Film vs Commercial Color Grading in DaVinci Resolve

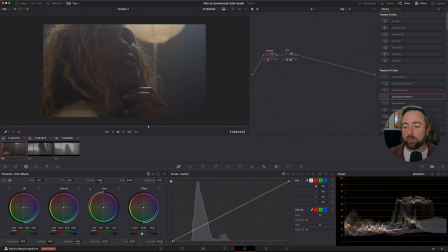[4:00]
If you're working in a different gamma like Rec 709A on a Mac,
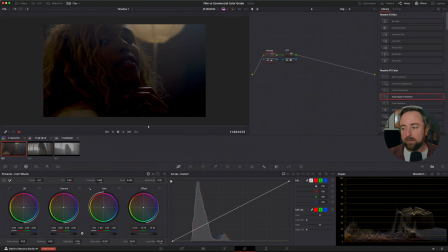[4:05]
you can just set that in your project settings and then output to the used timeline color space.
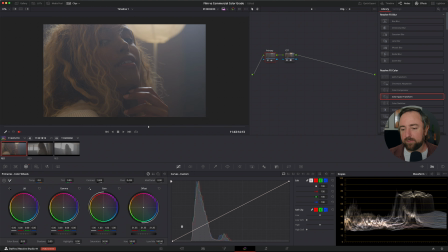[4:10]
That's all good to go. Now I'm going to use this shot as my hero shot.
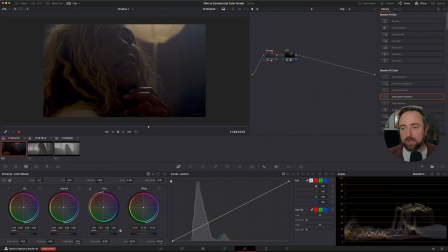[4:16]
So we're going to use this shot and then go to the other ones and balance it and apply the grade to those, make it match. But this shot is kind of my hero shot because it has all of the different elements that are important to me in the grade. Now I know you're probably itching for me to just get into it and start making different adjustments,
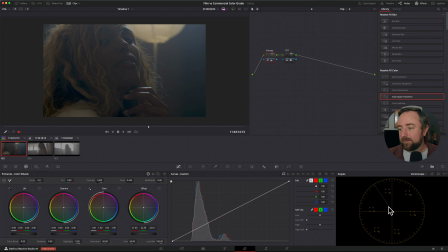[4:33]
but I want to be intentional and thoughtful about what I'm doing here with these 2 different grades. So kind of my plan looking at this shot is we could kind of go 2 different ways with this footage. The first way is we can play into the shadows, and the second way is we can play into the highlights.
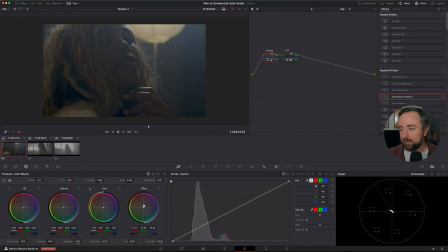[4:52]
And I think for the film grade, I'm going to play into the shadows because I feel like that kind of portrays the mood and emotion of this footage a little bit better. And it kind of has a mysterious, almost like sensual look.
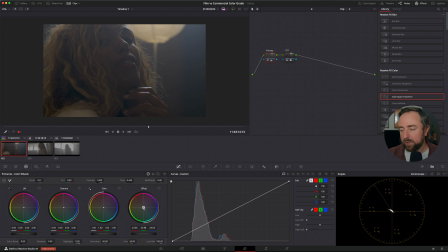[5:08]
And I really want to play into the highlights on her face and the light from the lamp and kind of push a lot of this into the shadows a little bit. And then the second way we can do it for the commercial grade is kind of playing
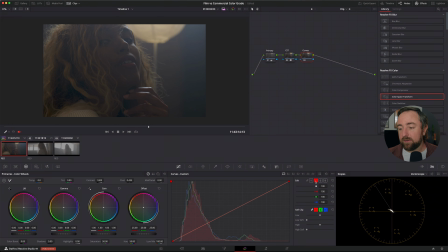[5:24]
into the highlights and the skin tone and make it pop. And for that, I'm going to really try to bring up this side of her face. I'm going to let the lamp and the highlights kind of just be nice and bright. And our goal for that is to make a really eye-catching and a really nice looking image.
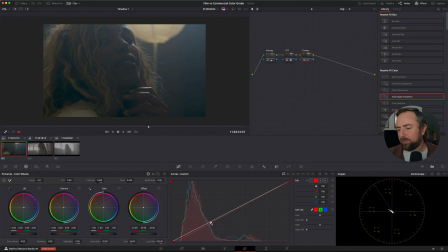[5:44]
So let's get started on the film grade. So first thing I'm going to do is label this node CST. Next thing I'm going to do is I'm going to create a node before by hitting Shift S, and we're going to call this primary.
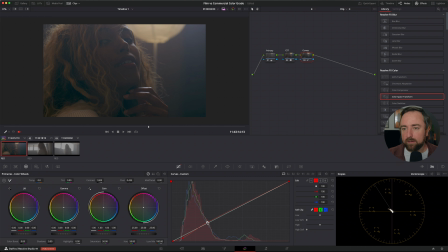[6:00]
And this workflow is kind of a general workflow that I use for any video. Now, if your footage is in log and it's a different log format, you can just input that in your CST. If you're not working with log footage, then you can just skip the CST and you can just start off with a primary node.
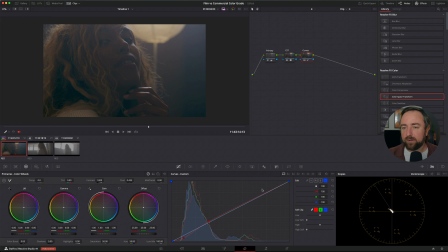[6:16]
Okay, so on my primary node, I'm just going to play with my offset because I'm working underneath my color space transform. And you can see here, we have a lot of latitude to play with, and we have, you know, some different decisions we're going to make.
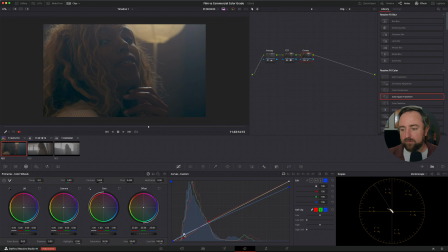[6:31]
So what I'm going to do is, I said I wanted to play into the shadows. I'm just going to bring it down and see kind of what it's feeling like. Now, I don't want to go down too far because this is my primary node. So this is just kind of getting me in the balance ballpark. The other thing I'm going to do is balance my footage with my vector scope.
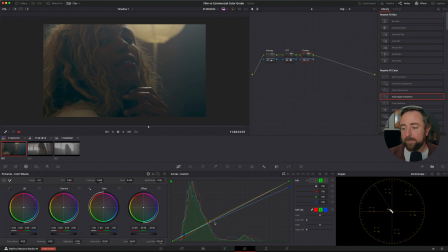[6:51]
I'm going to put the mass, kind of the central mass of the footage into the middle here. And this is because I want to create some sort of color contrast.
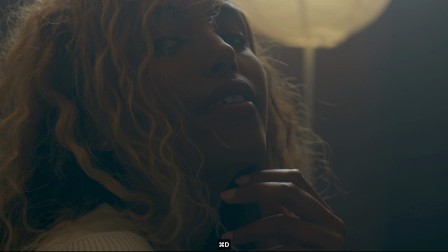[7:00]
So I'm going to play into the cool shadows around here and the warm light and the warm skin tones to create a more dramatic feel. So let's put that mass in the middle, and we're kind of straddling all four quadrants on the vector scope. I'm going to go back to my waveform, maybe bring it up a tiny bit.
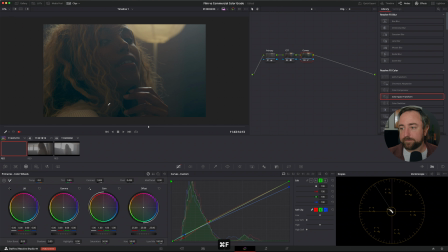[7:20]
And I think I might just warm it up a little bit because I want to keep the skin tones in a good spot. We can always adjust this later. Next, I'm going to go to my CST and create a new node after, and I'm going to call this curves.
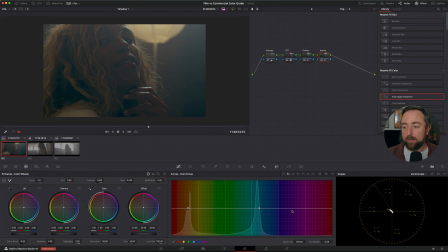[7:38]
And this is where we're going to get kind of creative with the look development. So a really basic thing that I like to do to create kind of a split tone look with cool shadows and warm highlights is to use the curves. Now, what I'm going to do is create a point down here, and I'm just going to pull the red out of the shadows.
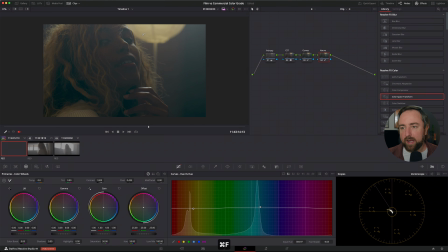[7:57]
And you can see that the shadows are pulling a little bit more cool. Then I'm going to create a point up here, and I want this point to be kind of around where the skin tones are lying, maybe a little bit above.
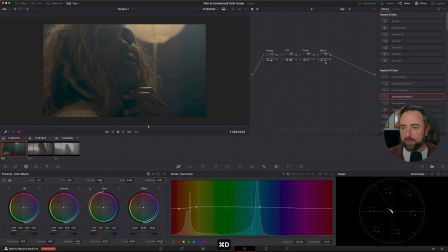[8:10]
You can decide where you want the crossover to be based on your footage. And I'm just going to bring the midtones in the red channel a little bit higher.
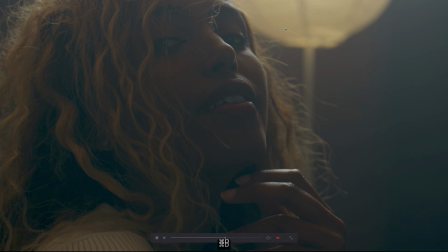[8:22]
And so now we're only really affecting the shadows.
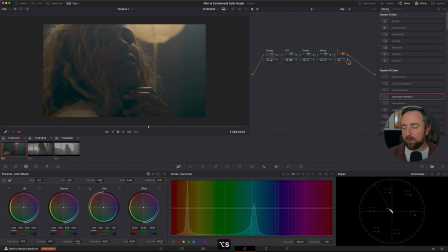[8:26]
And we're going to kind of mess around with this a little bit, and you can get that to your liking. The next thing I'm going to do is I really want the blue lamp and kind of the highlights on her skin to push really warm. So I'm just going to bring the blue top point down,
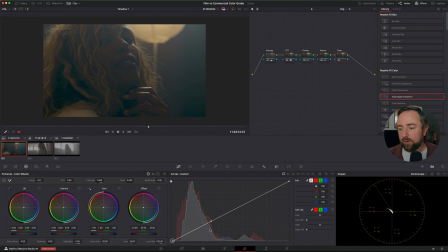[8:43]
and you can see here that we're already getting a really nice kind of cinematic look with that. Next, I'm going to maybe push a tiny bit of blue into the shadows. You got to be really careful with that. And then next, we're going to go to our green channel, and this is where we can kind of play with the balance.
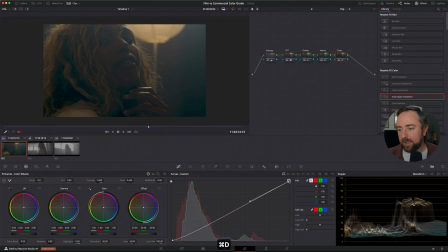[9:02]
So I like the footage pushing a little more green. I think it looks a little bit more filmic, and it kind of fits the vibe that we're going for. And so you can kind of play with this and see how it interacts with your footage.
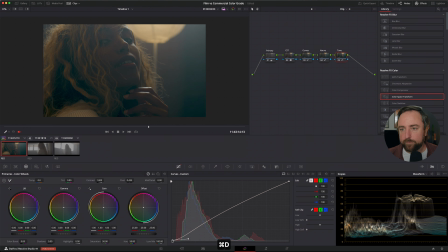[9:17]
But even in that node, we've created a split tone look where we have cool shadows and warm highlights. And this is a really subtle version of kind of the teal orange look, but it is very effective on this footage, and it brings our eye kind of up her face and looking at her mouth,
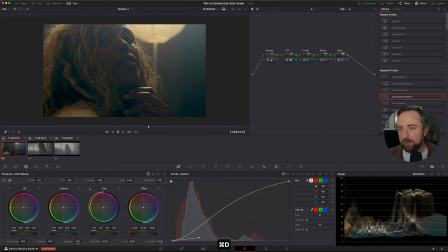[9:36]
and then kind of draws the eye up, and it pushes all of this into the shadows. So the next thing I'm going to do is I'm just going to go to my hue versus hue curve. I'm going to create a new node just so that we can see the differences when I do these adjustments.
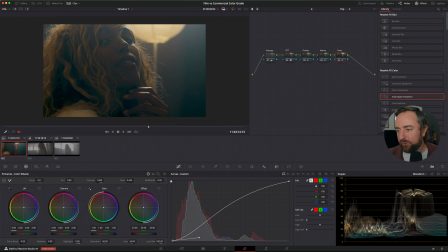[9:52]
I'm just going to call it hue versus. You can already see we have a teal and orange vibe already going on. I might push the blues around a little bit and see what feels good. Maybe push it up a tiny bit.
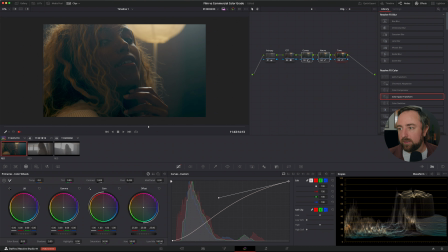[10:06]
And then I want my yellow tones to kind of sit in there a little bit better. This is a really subtle adjustment, but I'm kind of looking at her hair and the lamp, and maybe we push this up and then bring this down a little bit.
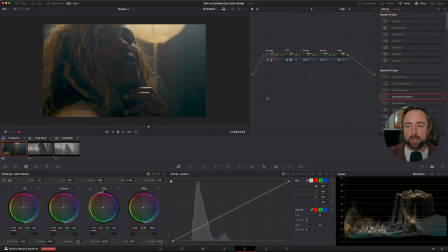[10:27]
Smooth it out. That's pretty good. Let's bring the saturation of the reds up a little bit just to increase the intensity of those. So this difference is subtle, but we're just bringing out this light a little bit and pushing her hair.
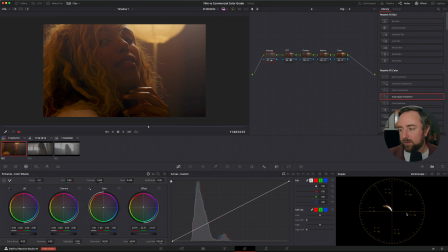[10:46]
Next, I'm going to create a new node, and this is kind of where I'm going to create a bit more of a tone curve. So I'm just going to call it tone. And we're going to go to our curves again. I'm going to link all of the channels and then click on editable splines.
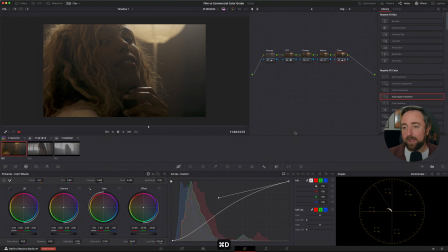[11:02]
And this is where we're going to create a little bit more of a tone and a contrast to the footage. So I just want to create kind of a little toe down here, maybe bring the shadows up. And we want to pull up our waveform while we do this to see where we're sitting.
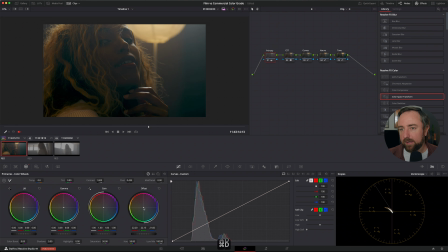[11:20]
So bring the shadows down, and then I'm going to create a really soft roll off. Kind of bring those tones up. And you can kind of play with this as you go and see what it feels like.
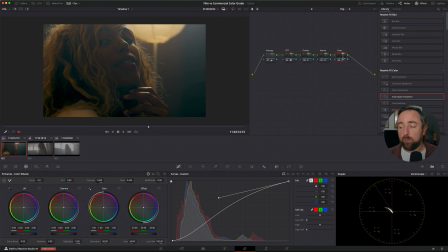[11:39]
We can also kind of push it to the extreme and see what it feels like if we push it more. Now we're really compressing those shadows down into the bottom.
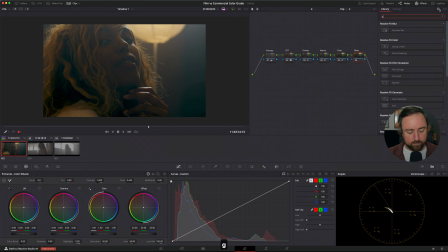[11:53]
I'm going to see, so right now her skin tone is kind of, in the shadows, it's falling around 20%. And then in the highlights, you know, this is kind of her skin tone. You can see the little bubble on the waveform showing me where the picker is showing.